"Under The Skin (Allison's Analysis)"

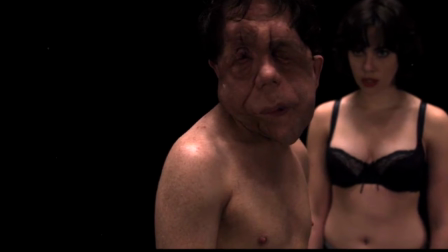4:14 She also seems a little bit agitated by him being distracted.
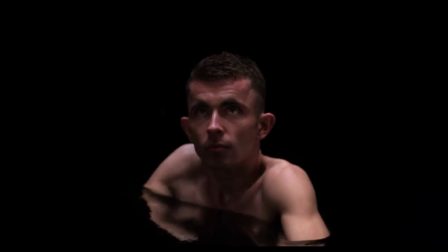4:18 The whole relationship of her as a predator and men as prey gets totally flipped after she goes rogue.
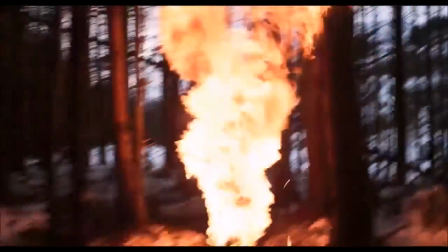4:25 She becomes the prey of a man and ultimately meets the same fate as the men she caught.
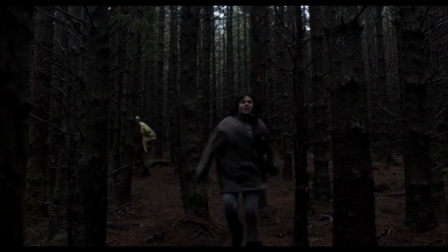4:30 We see how the bald man is chasing her in the woods just like a predator hunting.
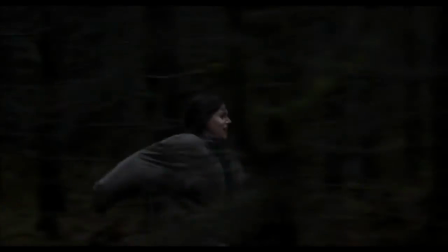4:35 It is interesting how in the forest where she is attacked,
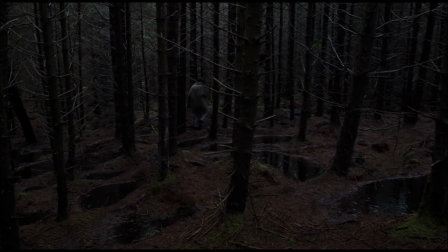4:39 there are reflective ponds of rainwater that are a visual callback to the place where her victims were killed.
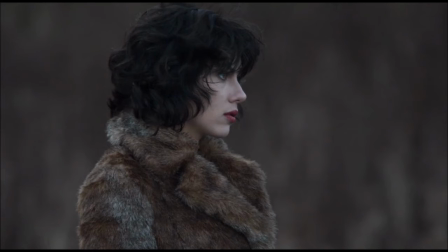4:47 She starts as a predator. The audience hates her, especially after that horrifying scene at the beach where she takes the swimmer and leaves the crying baby to die.
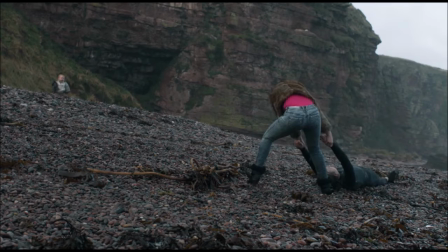4:56 This scene is especially disturbing because she is adopting the form of a woman, and it is so jarring and alien to see a woman indifferent to the suffering of a baby.
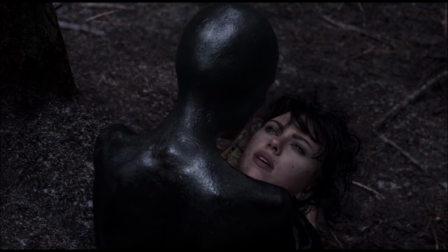5:07 She later becomes the prey, and we feel sympathy for her after seeing her try to be human and fail,
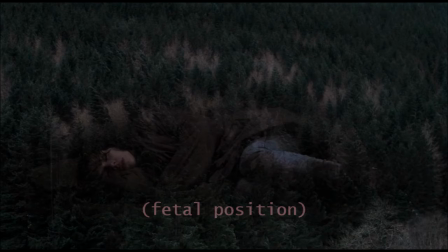5:14 and she becomes as helpless as that baby on the beach.
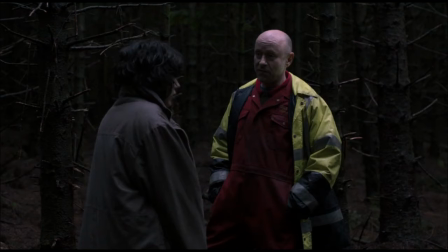5:17 On a side note, the man who killed her is similar to the man who sexually assaults the female's character in the novel. In the novel, he is also bald and wearing heavy overalls, but the overalls are yellow, and in the film, he is given a yellow reflective jacket.
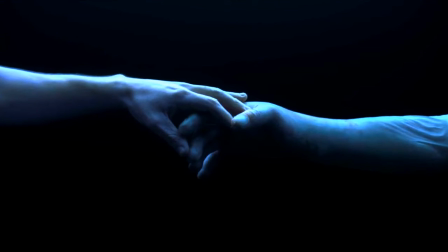5:34 Alright, the next theme is human nature and the duality of man. Oddly enough, just saying the duality of man reminds me of Kubrick's Full Metal Jacket.
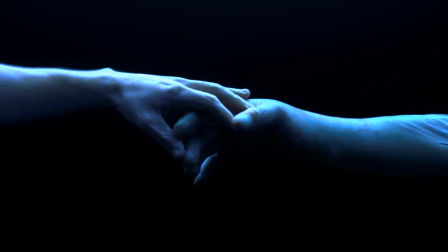5:44 I'm sure that it's not a coincidence. We see the duality in the two main men that the female meets.
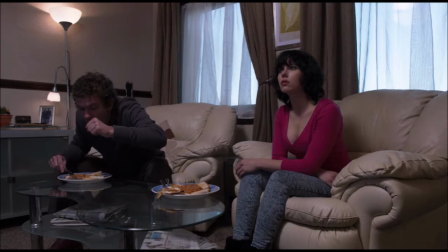5:51 The first is completely selfless and kind. He cooks for her and gives her a private, heated room and completely leaves her alone.
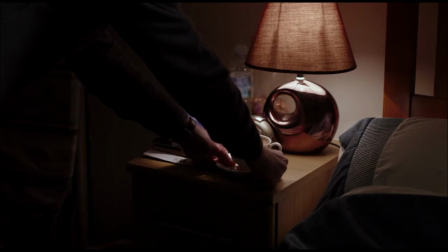6:00 He makes no advances on her. He even takes her on a date and carries her over a deep puddle, getting his shoes and pants all wet.
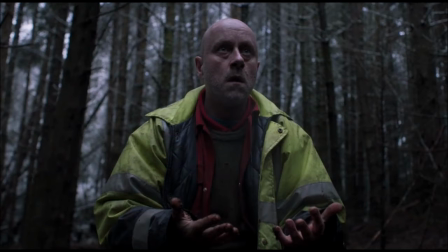6:09 This man is the complete opposite of the man that she meets in the woods, who, as we know, has no concern for her well-being and immediately tried to molest and rape her.
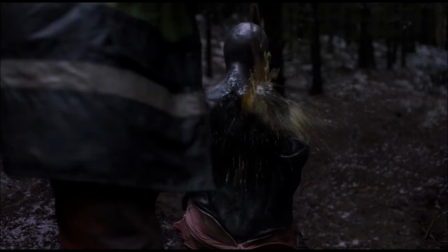6:19 And not only that, but his first reaction upon discovering that she is an alien is to set her on fire.
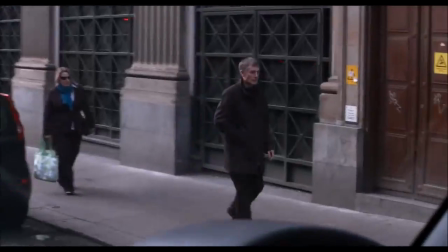6:26 Human nature is also important to the female as she changes throughout the film.
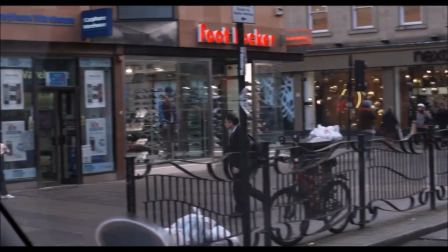6:31 There are lengthy scenes devoted to the female observing humans. At first, it is clear that she is just looking for suitable male victims.
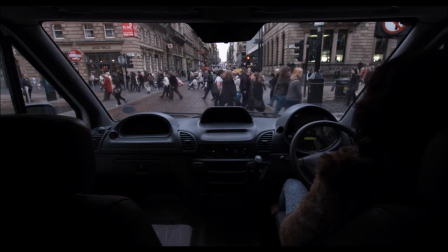6:40 This is similar to the novel in how she judges which males are fit enough for use.
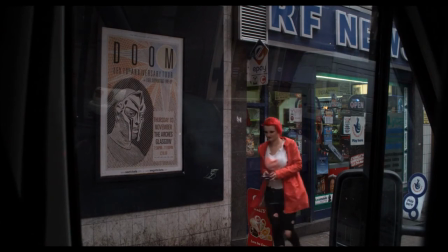6:45 As the film progresses, she moves on to observing children, women, and how people eat, socialize, smoke, and enjoy themselves.
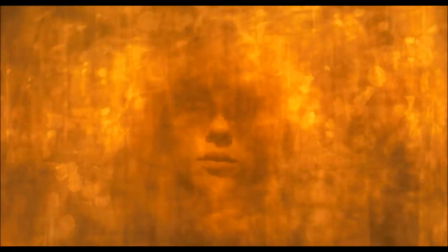6:55 Lastly, this film is an abstract type of coming-of-age tale. The female starts as a total alien to humanity in every sense.
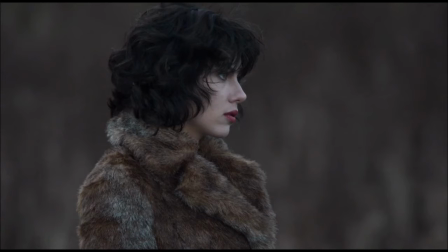7:04 The strongest way this is shown is in her total indifference to the entire family drowning on the beach.
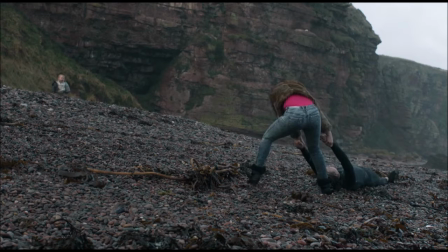7:10 The swimmer passes out, and we hope she's going to help him as the baby cries in the background.
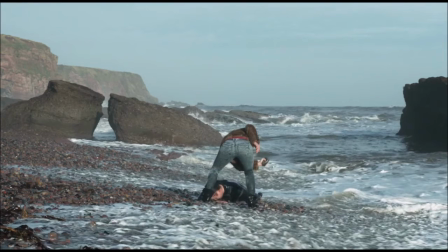7:15 But instead, she bashes him over the head with a rock and leaves the baby for dead.
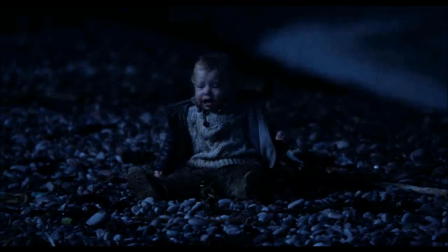7:21 When I first saw this, I was enraged, disgusted, and upset.
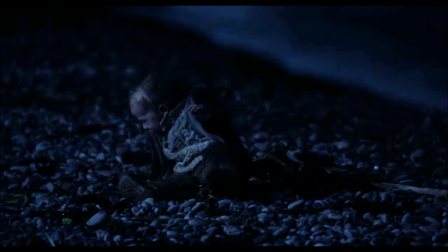7:25 Of course, when you feel these things while watching a film, you can bet it was the director's intention, if he's a good one.
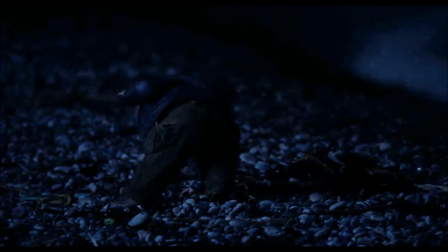7:32 I've heard many other reviews and analysis of this film, remarking on how disturbing and horrifying this scene was.
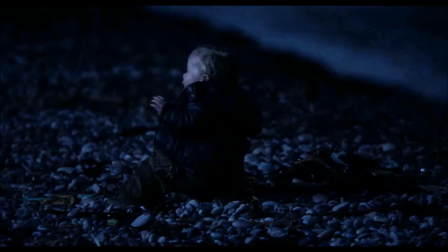7:39 Apparently, many people even left the theater at this point.
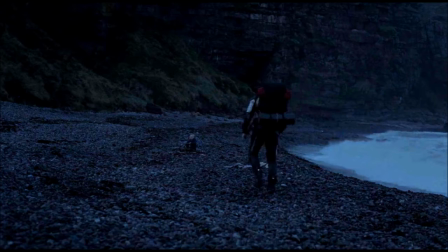7:42 This is made even more disturbing when the motorcycle man returns to retrieve the female's jacket, and the baby's still there. The audience's hope is restored again that he will be helped,
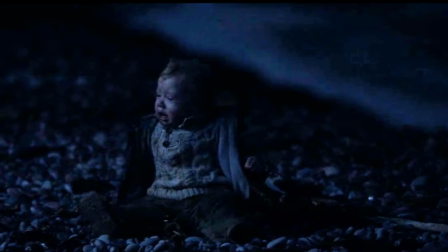7:53 but we're let down even harder when the man is just as indifferent to his helpless cries.
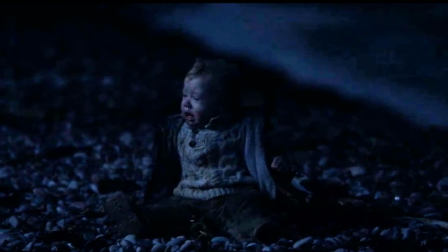7:59 People remarked on how unnecessary and appalling this scene is. I agree that it's appalling, but not altogether unnecessary.
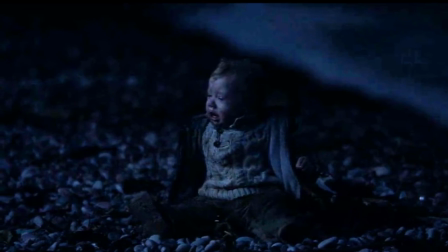8:06 What could possibly be more unhuman than disregarding the suffering of an infant?
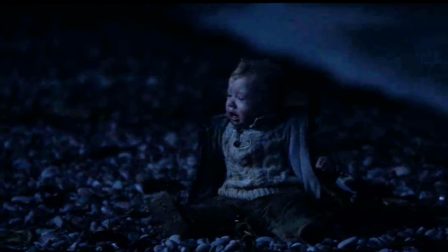8:11 Even someone who dislikes kids can see how strange and unrelatable this is.